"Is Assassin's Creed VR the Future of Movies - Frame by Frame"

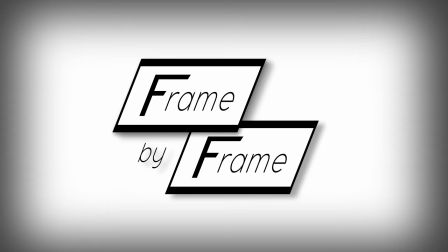3s
Welcome to another episode of Frame by Frame, a series dedicated to the craft of filmmaking.
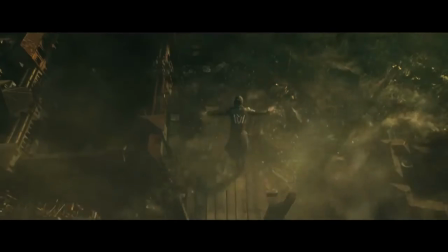8s
This month, Assassin's Creed hits theaters, hopefully with more than the dull thud that accompanies most video game adaptations.
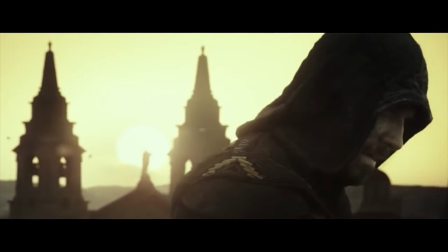18s
What's interesting about this adaptation is the depth of talent attached. The cast of killers includes Michael Fassbender, Jeremy Irons, and Marion Cotillard,
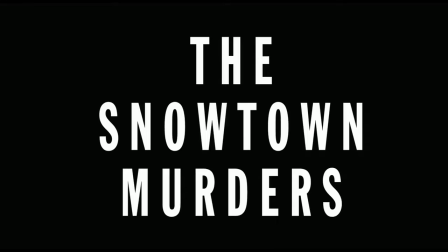26s
as well as Justin Kurzel, the director behind the Snowtown Murders and the latest adaptation of Macbeth.
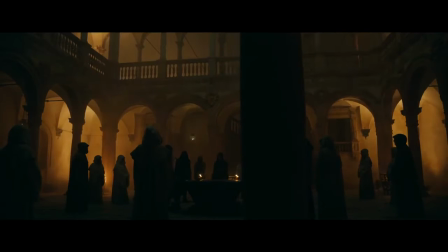32s
Yet what fascinates me even more about Assassin's Creed, as both a game and a film, is the Animus.
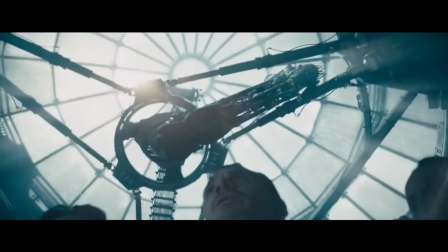39s
For the uninitiated, the Animus is a device that renders genetic memories into a virtual reality simulation.
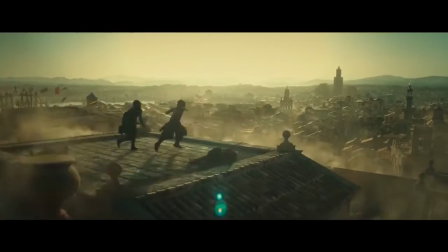46s
That's right, all this period piece stuff you're seeing, it's all a VR simulation.
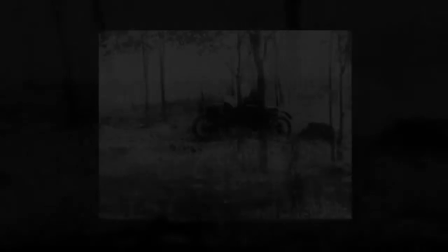51s
Now sure, you and I aren't going to be hopping through Granddad's memory banks anytime soon,
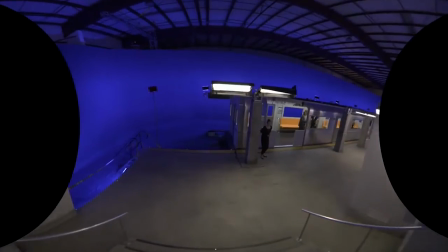55s
it would probably be boring as anyway, yet we are entering the age of VR filmmaking.
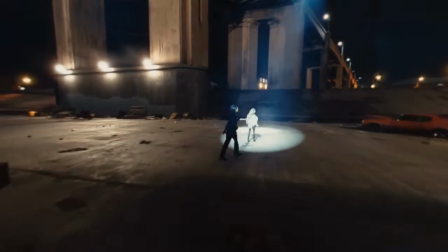60s
In fact, promising VR shorts are already making their mark at prestigious festivals like Sundance and Tribeca.
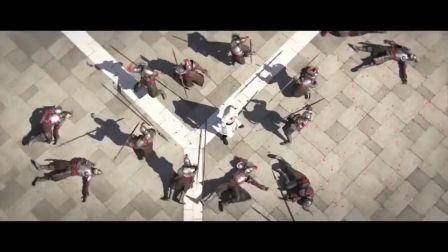67s
So let's say you wanted to tell Callum Lynch's story in VR. How would you do it?
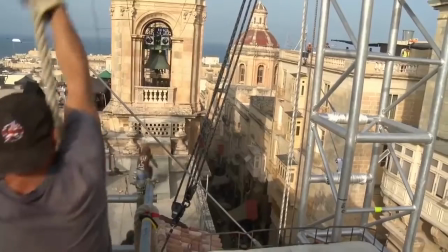72s
Well, first you'd have to pinpoint the differences between traditional and VR filmmaking.
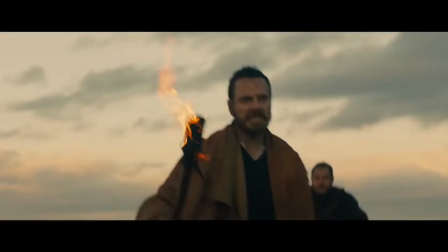77s
In traditional filmmaking, the director, not the viewer, controls the visual presentation.
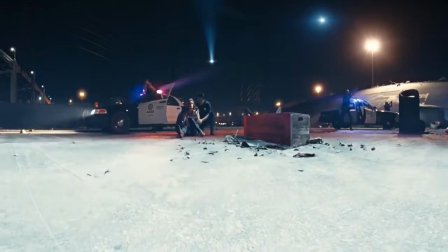82s
In VR filmmaking, the opposite is true. The director presents the viewer with a visual environment.
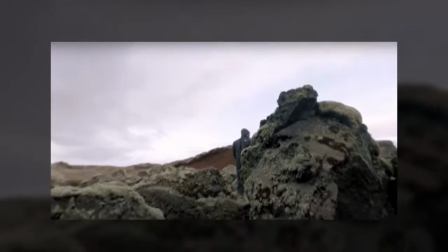88s
The audience decides how to view it, which means shot design is, in a way, outsourced to the viewer.
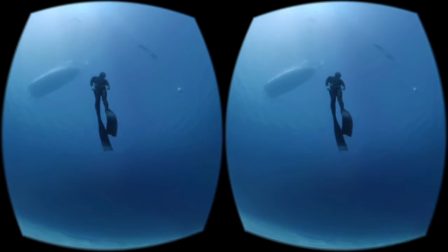94s
And that's not the only complication you're going to have to deal with. Let's talk about audio.
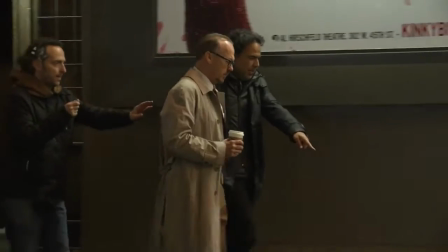99s
In traditional filmmaking, sound designers can adjust the audio perspective to match the on-screen action in post-production.
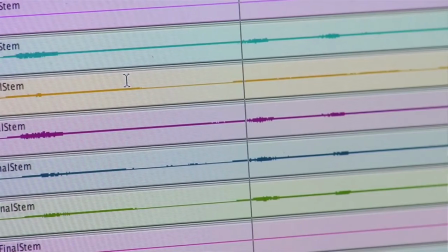105s
Think about it this way. You see a car travel from screen right to left.
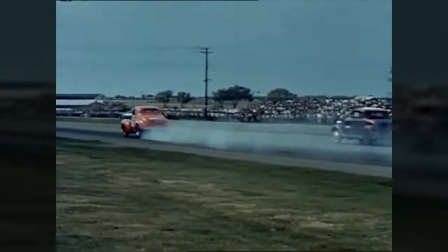109s
The audio can be mixed so that the vehicle sound starts on the right speaker and then shifts to the left.
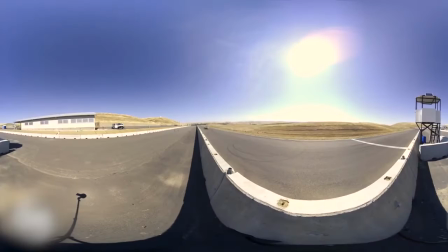115s
To create an immersive VR experience, though, the acoustics should change every time the viewer's perspective does.
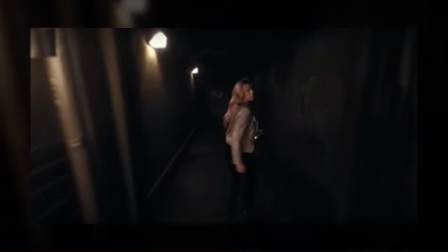121s
I know, by this point my brain was melting out of my skull too. I had so many questions.
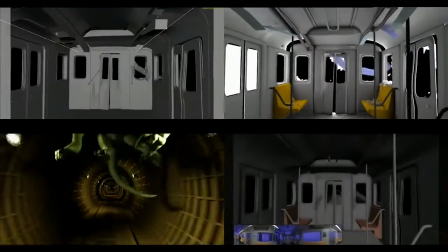128s
How do you edit a VR film or direct the viewer's attention? To answer those questions, let's look at 3 current models for VR storytelling.
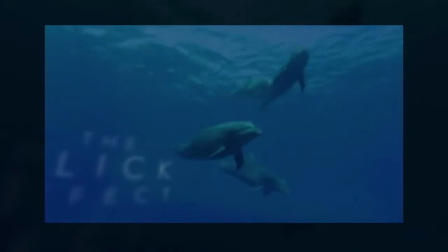137s
Grand Unified Theory number 1. Let's call it fixed camera narrative. Shorts like The Click Effect and World Tour are solid examples of this style.
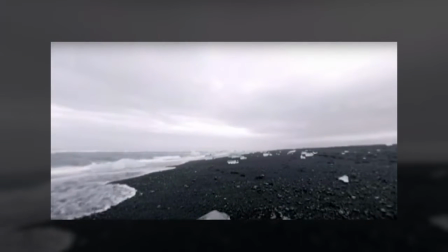145s
The approach can involve one or more locations.
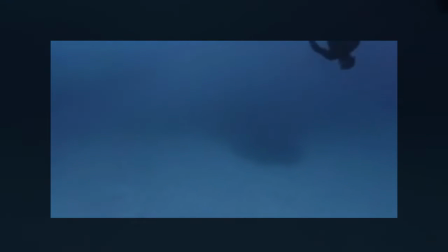148s
Either way, the camera remains stationary throughout, allowing the user to only view the environment from a fixed position.
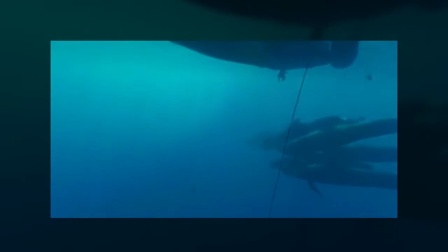155s
Transitions, not camera movement, are used to shuffle the viewer between locations. To me, this is the least creative approach to VR filmmaking.
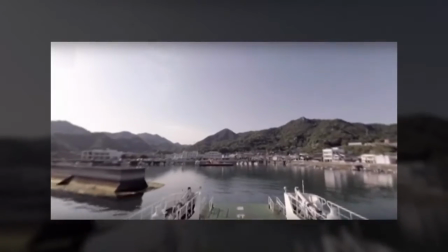163s
That said, I think it's also the most effective for conveying a specific mood or atmosphere.
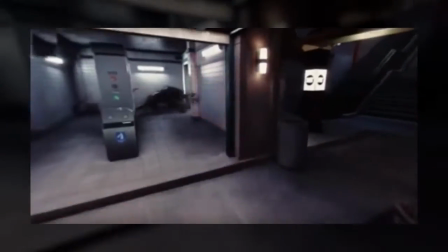169s
Alright, Grand Unified Theory number 2, the moving camera narrative.
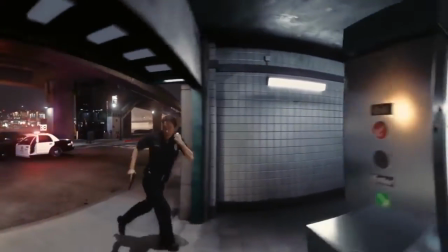173s
This type of VR film uses you guessed it, moving camera, match cuts, as well as visual and audio cues to guide viewers through a narrative.
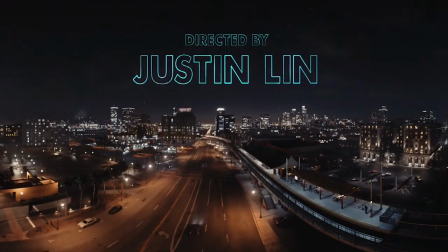182s
Justin Lin used all of these techniques to great effect in his VR short Help.
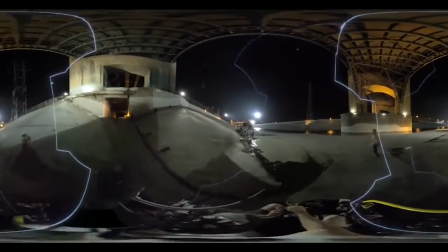186s
The film was made by stitching together several long VR shots with seamless match cuts,
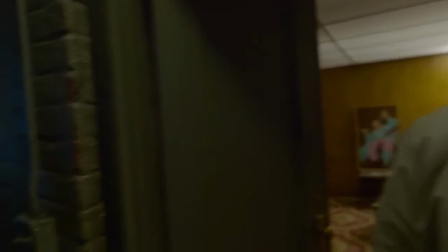192s
very similar to how Alejandro Iñárritu directed Birdman.
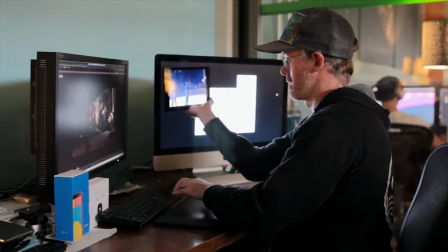197s
The only difference is that Help's audience has multiple ways to view the film, so Lin uses both audio cues
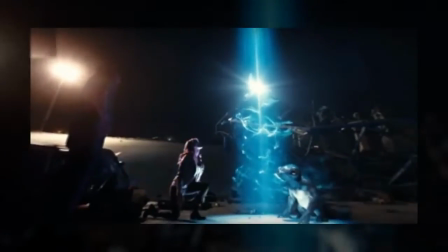207s
and visual cues to guide the audience's attention from one plot point to the next.
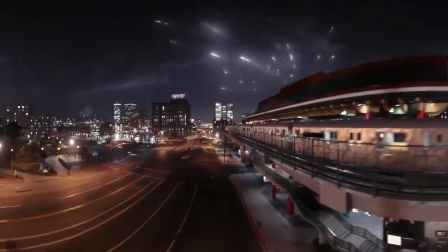214s
This approach makes Help's albeit simple story easy to follow. No mean feat considering the complications inherent to the medium.
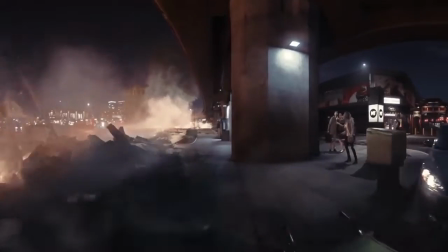222s
My opinion, if VR storytelling has a future, Help and films like it are the shape of things to come.
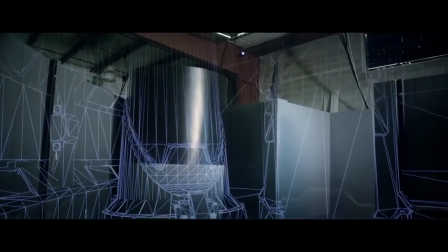229s
Okay, final model.
What the hell?
Let's call this one active participant VR.
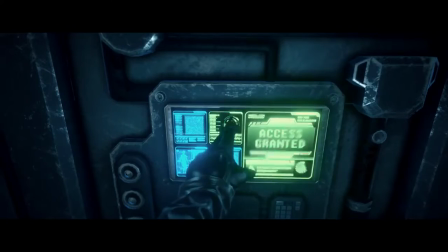233s
The concept is still, at least from what I could find, theoretical, so I can't point to a concrete example, but the idea goes something like this.
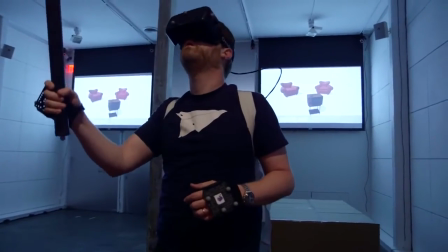240s
Participants would travel to a real-world location, most likely a set. There they would strap on a VR headset and explore the space.
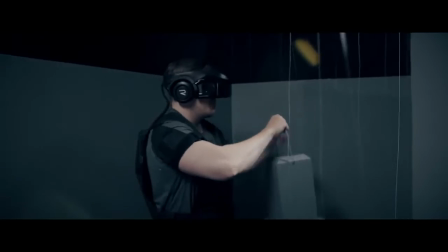248s
The VR story would be revealed to participants through their interaction with certain objects.